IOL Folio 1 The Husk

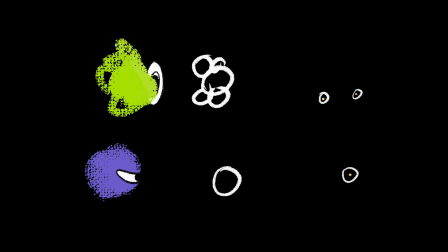[4:06]
The fireflies, for example, fly at 15 frames per second with randomized paths,
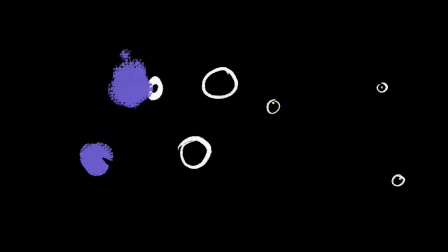[4:10]
speeding up on straight sections while the spacing and slowing down on curves.
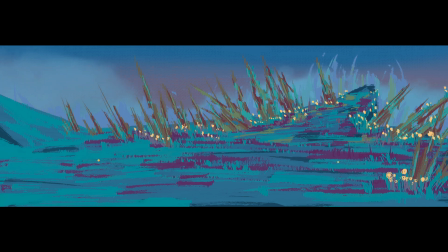[4:16]
This intentional chaos mimics natural movement, making the loop feel organic.
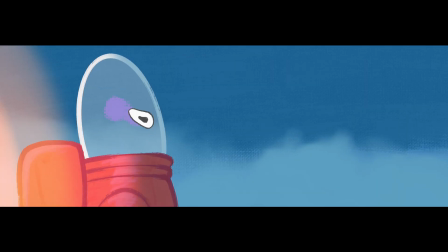[4:21]
Meanwhile, the character's flame reflects his emotions, like surprise or boredom, based on his interactions with the surroundings.
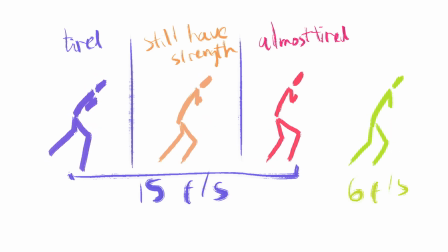[4:31]
This week's prompt will focus on timing and spacing, which is perfect for my walking animation practice. While a basic walking circle might seem simple, it grows increasingly complex when factoring emotional states and physical exertion.
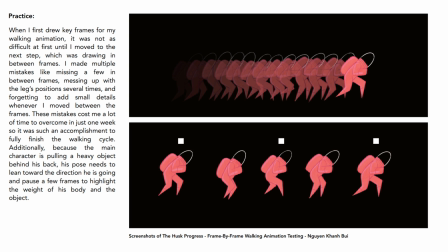[4:47]
A character's walking posture varies dramatically based on their energy levels, whether they are strong, exhausted, or disinterested, and this applies equally to my character pulling animation sequence.
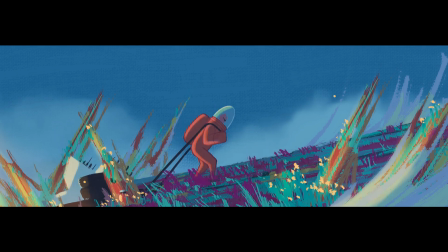[5:00]
While the pulling action may loop 2 or 3 times, each iteration will show progressive exhaustions through subtle variations in movement. This week's focus is on synchronizing custom sound effects.
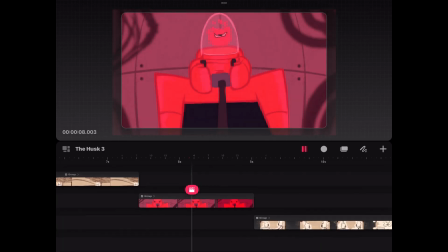[5:17]
I will conduct a detailed analysis of the opening sequence in the Husk to demonstrate
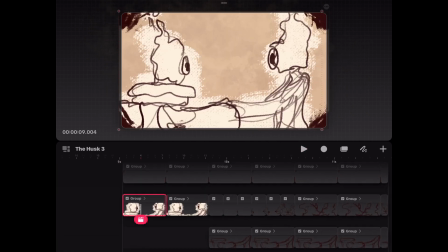[5:22]
how sound editing and animation can effectively balance intense and tranquil moments.
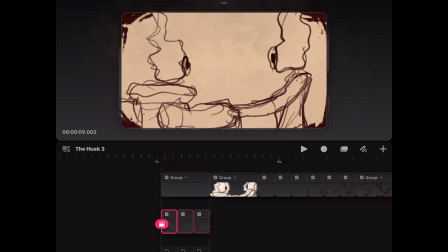[5:28]
By animating quiet moments sandwiched between the chaotic scenes together, I can tell a brief story behind a character's background.
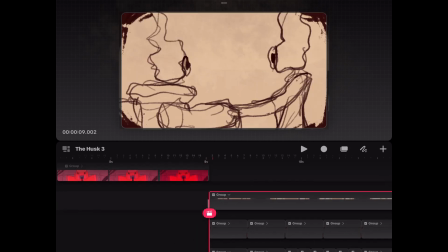[5:36]
The tension will rely on the contrast between the past and the present, so the sound design followed by the changes in artistic style needs to capture that pivotal moment perfectly.
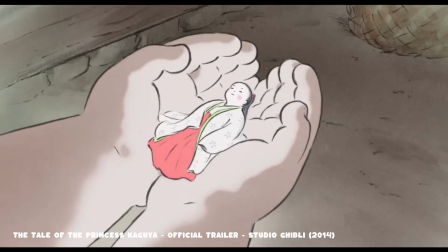[5:47]
My traditional drawing approach draws primary inspiration from Ghibli Studio, The Tale of the Princess Kaguya.
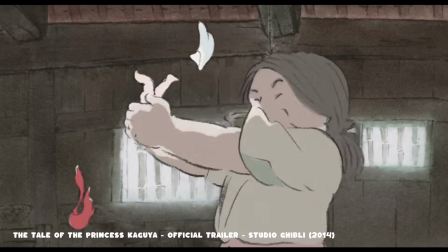[5:55]
Director Isao Takahata crafted a cinematic masterpiece by merging
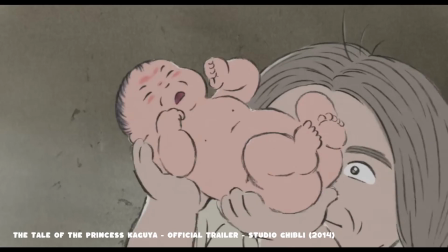[6:00]
Ghibli's characteristic charm with a distinctive watercolor and sketch aesthetic,
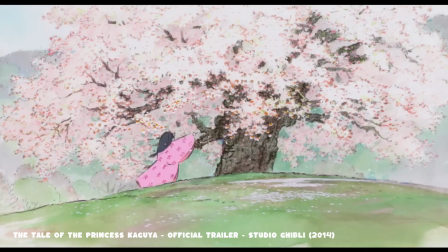[6:05]
perfectly capturing the folktale's magical yet melancholic essence.
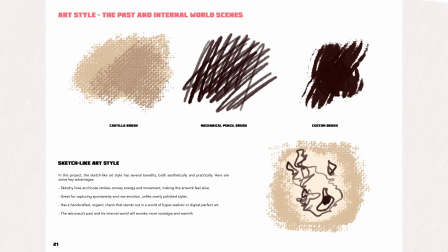[6:10]
I plan to implement similar stylistic cues in flashback
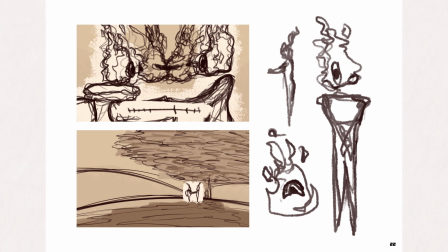[6:14]
sequences to visually convey the protagonist's memories during the film's opening. The past in this context will be animated in sketchy art style,
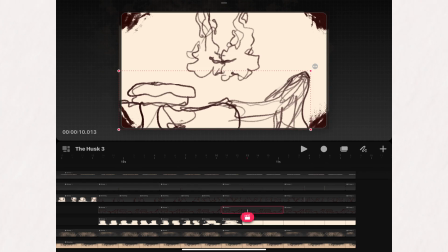[6:24]
using only one line continuously for each frame to portray endearing moments
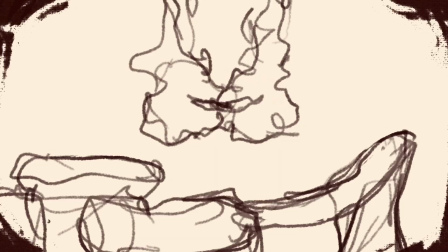[6:29]
before the main character departs from his home planet and leaves his wife in tears.
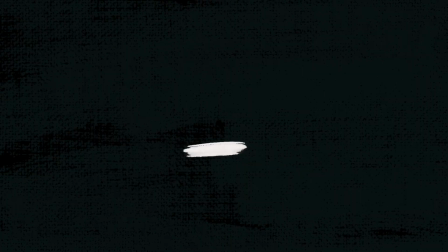[6:36]
The main focus for this week is metamorphosis, so I decided to draw more scenes that illustrate the balance between evolution and mutation. Body horror will be the main theme for this short animation,
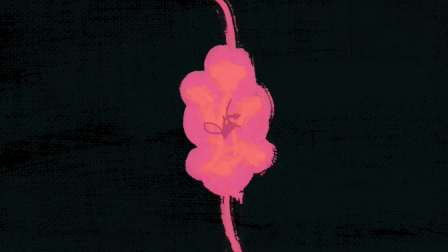[6:47]
so the artistic style needs to have more body parts drawing and transformation from body to monstrous, disfigured being.
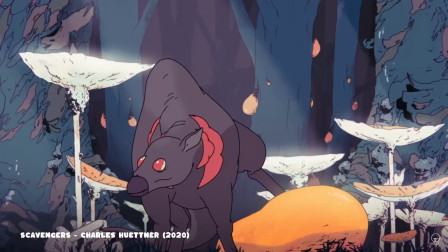[6:54]
The atmospheric storytelling and the idea of using metamorphosis in the short animation Scavenger
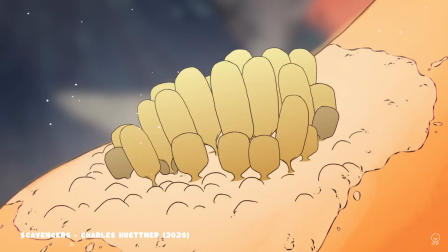[7:00]
are inspirational due to their detailed hand-drawn animation and digital techniques.
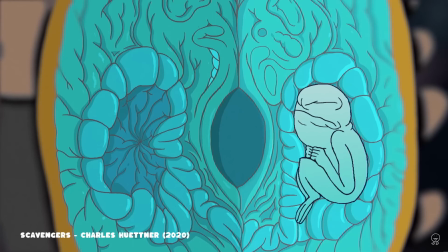[7:05]
The world of this series feels surreal and organic, with all the bizarre creatures and ecosystems which function as a machine. Based on the requirement of the weekly prompts, I will pick 2 dualities for the nightmare sequence.
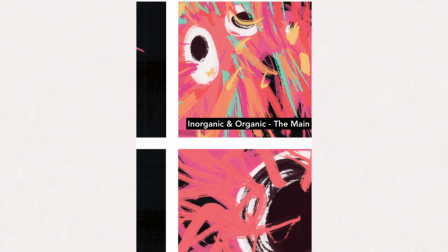[7:18]
The first one is organic and inorganic, which can be seen through the morphing of the main character's body into minerals with fungus. The second one will be spacious, cramped, illustrating the contradiction of the main character's emotion when he is being mutated.
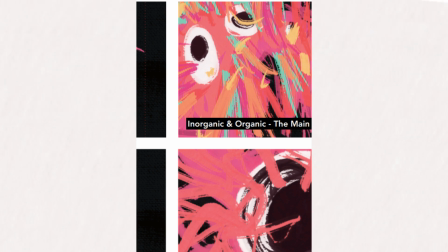[7:33]
When the main character is morphing, his body will fill the screen to highlight the claustrophobic feelings of him being trapped in the mutation, whilst being smaller indicates his feeling of being left alone.
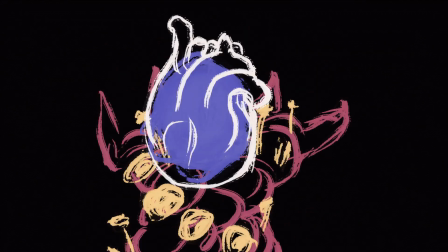[7:47]
I had a lot of fun playing around with cause and effect in morphing animation and experimented with weekly prompts,
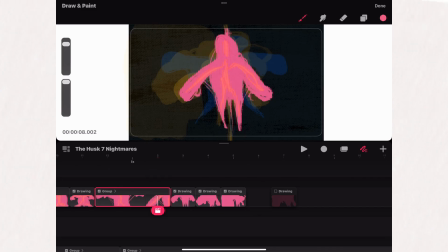[7:54]
work which resulted in a really interesting piece of animation that communicates my narrative effectively. In the next few weeks of IOL, I will experiment with more morphing and complex animation to improve my major project in Magic Studio 3.